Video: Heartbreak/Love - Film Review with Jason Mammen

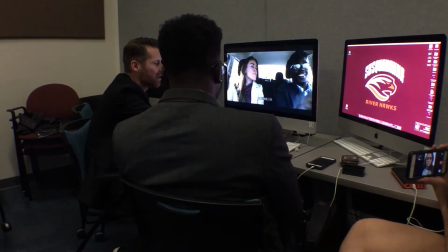[32:49]
Like, you're great on this, but I would just let her, I mean, this is your moment of truth, right? This is when you're in your head going, she's the one. Like, this is it, right? Like, you're just looking back at this moment. It's like, how I'm taking this is, you're never gonna forget this moment.
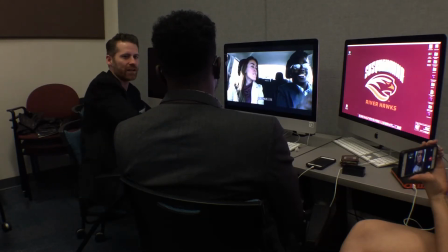[33:07]
Like, this scene with this woman walking away from you smiling and happy and joyful, and that's what's going through your mind right now as you clearly make the decision, like, this is, I've got to fight for this or do what I've got to do. Mm-hmm. Let that play. Let that breathe. That's a signature moment here, right? This is huge in your movie.
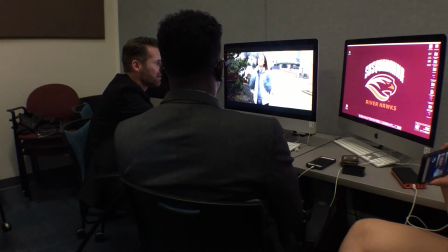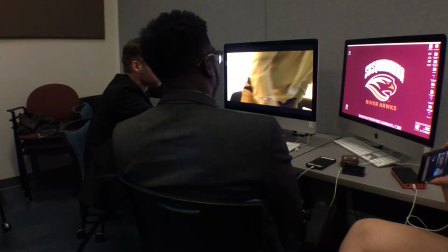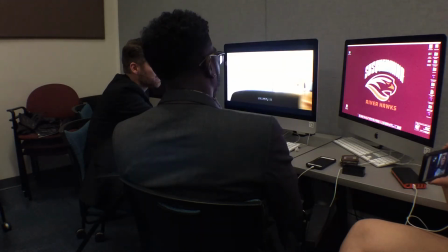[33:38]
And I'd probably, you know, we keep talking about it. I'd let this dissolve. Let it ring out longer, man. Like, this is a big, you know, that's quick.
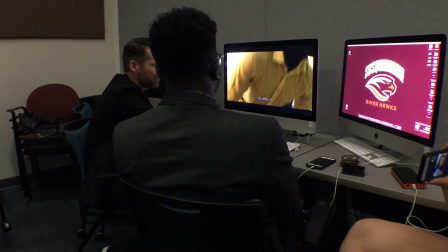[33:48]
That's a quick dissolve. That's like a 10 frame or 15 frame dissolve.
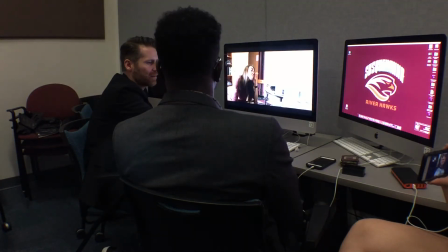[33:52]
Like, you know, I try 2 seconds, see what it does. You know what I mean? Like, your emotion, yeah. Let it feel like it's really like sinking in. That needs to sink in, that moment. Okay.
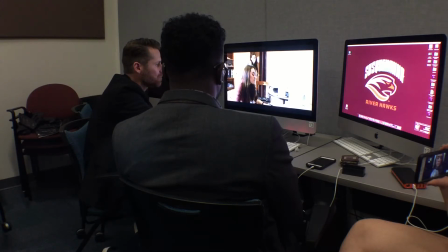[34:08] Hey, how you doing? Fine, we talked a few nights ago and we're good, but hopefully we'll pick up. Do you still not care what your parents think? No, I don't care anymore. I really don't care what they think. I love him, so.
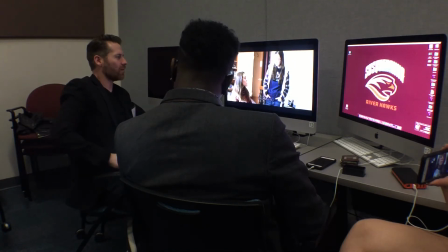[34:23]
So, just from a scripting thing, this is the first time we know that the parents had an issue of some sort. So now, like, my question is that what was going on in the opening scene? Like, you know, is that the Sammy rip?
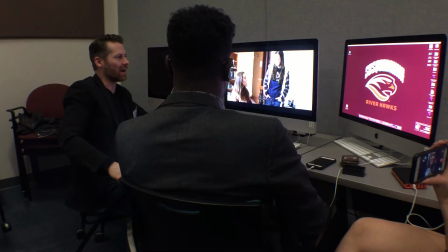[34:38]
Sammy says yes. Yeah, so, like, if that's the rip, like, I feel like I need some setup of that somewhere earlier. Okay. You know what I mean? Because it's, instead of this feeling like sort of like a, oh, like this is an oh my god moment or like the surprise or like a reveal. It doesn't really feel like that.
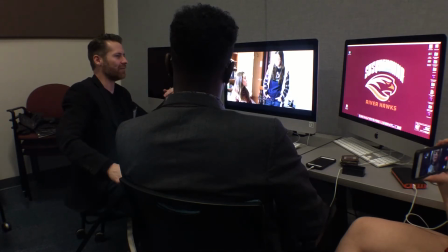[34:58]
I don't know if it's supposed to be that or not, but it feels just sort of like, oh, information I could have used yesterday. Like, I needed to know that so that when it comes, your moment of truth just happened. This is hers, where she's like, I love him. I don't care. Right?
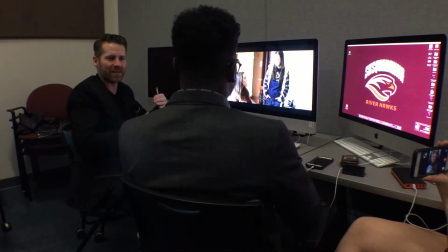[35:15]
But there's been no emotional buildup to that for you to like mm-hmm. feel for her to be like, fuck, like her this poor girl, like she like found the one and her parents are just assholes. They just don't accept them for whatever reason, right? Like, and I don't even care what the reason is. You don't need to get into it. It doesn't need to be like explained, like we don't like him because of X, Y, Z. It doesn't matter.
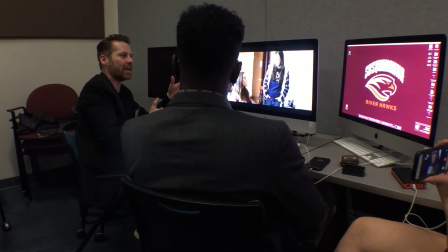[35:35]
But it just needs to be something that it's like at some point in there, this is what's weighing on it. Like mm-hmm. this is for her. This is where it is. It might not be anything you've done. It's just, I'm getting the shit kicked out of me by my parents. And
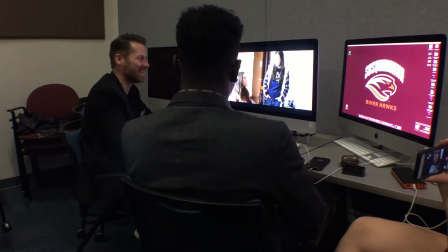[35:51]
whether it's your fault or not, you're the reason why I'm getting the shit kicked out of me. Do you know what I mean? So then her moment pays off when we get to her and she goes, I don't care.
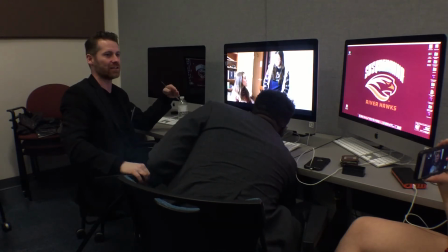[36:00]
Mm-hmm. Like, I'm my own person. I've made this decision. This is my truth. Just like you just had your moment, then this pays her moment off.
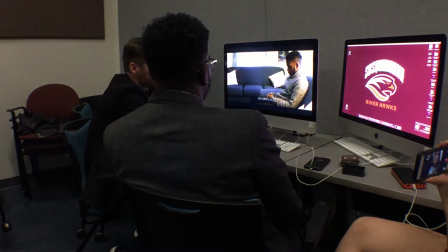[36:07]
Okay. Right? Same thing. Dissolve. Whatever, like, make a moment there. Like, it's just like, we're off.
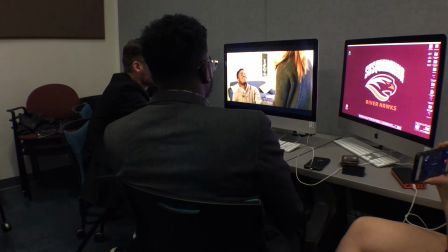Yes. I obviously knew that. All of that could have been done way longer. Yeah. Like, I was just gonna say, let that yeah. play, right? And also, like, The two moments before, if they're more emotional and they're more drawn out and they have things we just talked about, that moment pays off there. Yeah. Because for me watching it through, I was like, well, that came out of left field. Okay, they just wait. They were gonna break up, and now he just was like, throw a ring at her. That'll fix it. You know what I mean? Like, you don't get any of this like really like compelling like passion and love story where you're both like, it doesn't matter. Like, it's just me and you, right? Like, forget everybody on the outside, right? That will help that moment mm-hmm. really come together. And then, like you said, let it breathe. You know, that's like your big, that's it. That's the movie, right? Like, there it is. You got married. So mm-hmm. let that breathe. You know what I mean? Like, I would have even suggested to you, and maybe you have it,
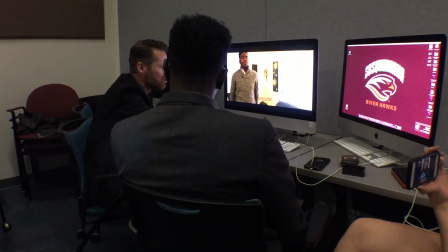[37:31]
when you get up here,
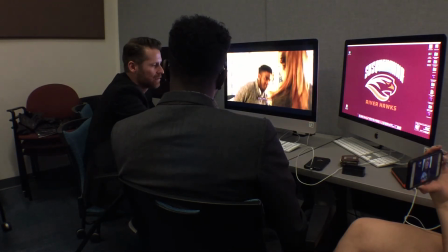[37:37]
like, too quick.
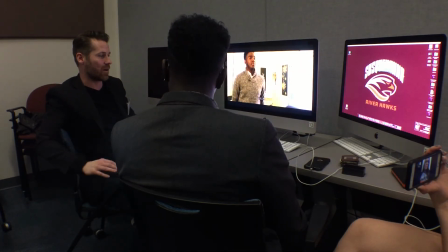[37:39]
Just like come from here, and it's like I want, like I feel like I want her hands to come out, and you to take her hands, mm-hmm. and I want to cut to her, and I want to see her smile at you, and I want to cut back to you and see you smile at her. I want to have a moment of recognition where the two of you are like, yeah. we're right here, right?
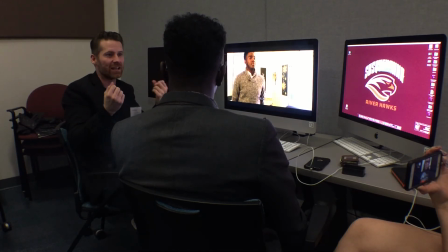[37:57]
And then that's when it's like, you like Michael Jackson used to always say, like, you gotta let it percolate, right? And he'd be like, you gotta let it percolate and sizzle. Right? That moment of sizzle. And he would just hold it. Like, his whole band didn't know when he was going to start to play again. He would just stand on stage and let, like, people go freaking crazy.
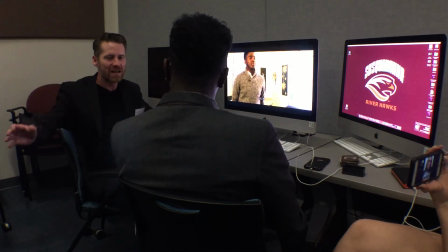[38:17]
And they'd be like, my God, they're passing out. They're going nuts. And he's just holding it. He's just frozen. He's just waiting. And it's a feeling that, like, when people can't take it anymore, it's like, dun dun dun dun dun dun dun dun.
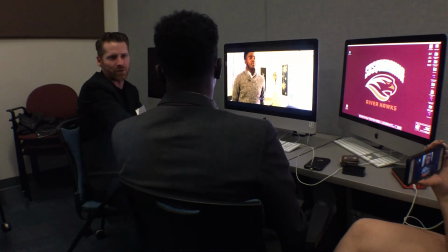[38:30]
And he, like, does some dance move. And people are like, fuck. Like, they go bonkers. Yeah. That's what you want there. You want them, like, looking at each other and holding it. And then right when you're like, dude, take that knee, and be like, boom. And then that's why then she pays off then to be like, you know.
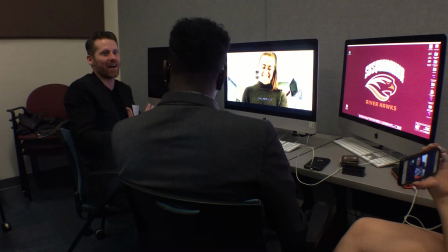[38:51] Yes.
You know, and then that's when she's like, yes. And it's like, fuck yeah, I love these two kids. They worked it out. Love. You know? There was no credits, or yeah, credits. So yeah, love. Right? Mm-hmm. So I would let that like moment sizzle, you know? Okay. Good stuff. I like that. Thank you. Thank you. Thank you. Thank you.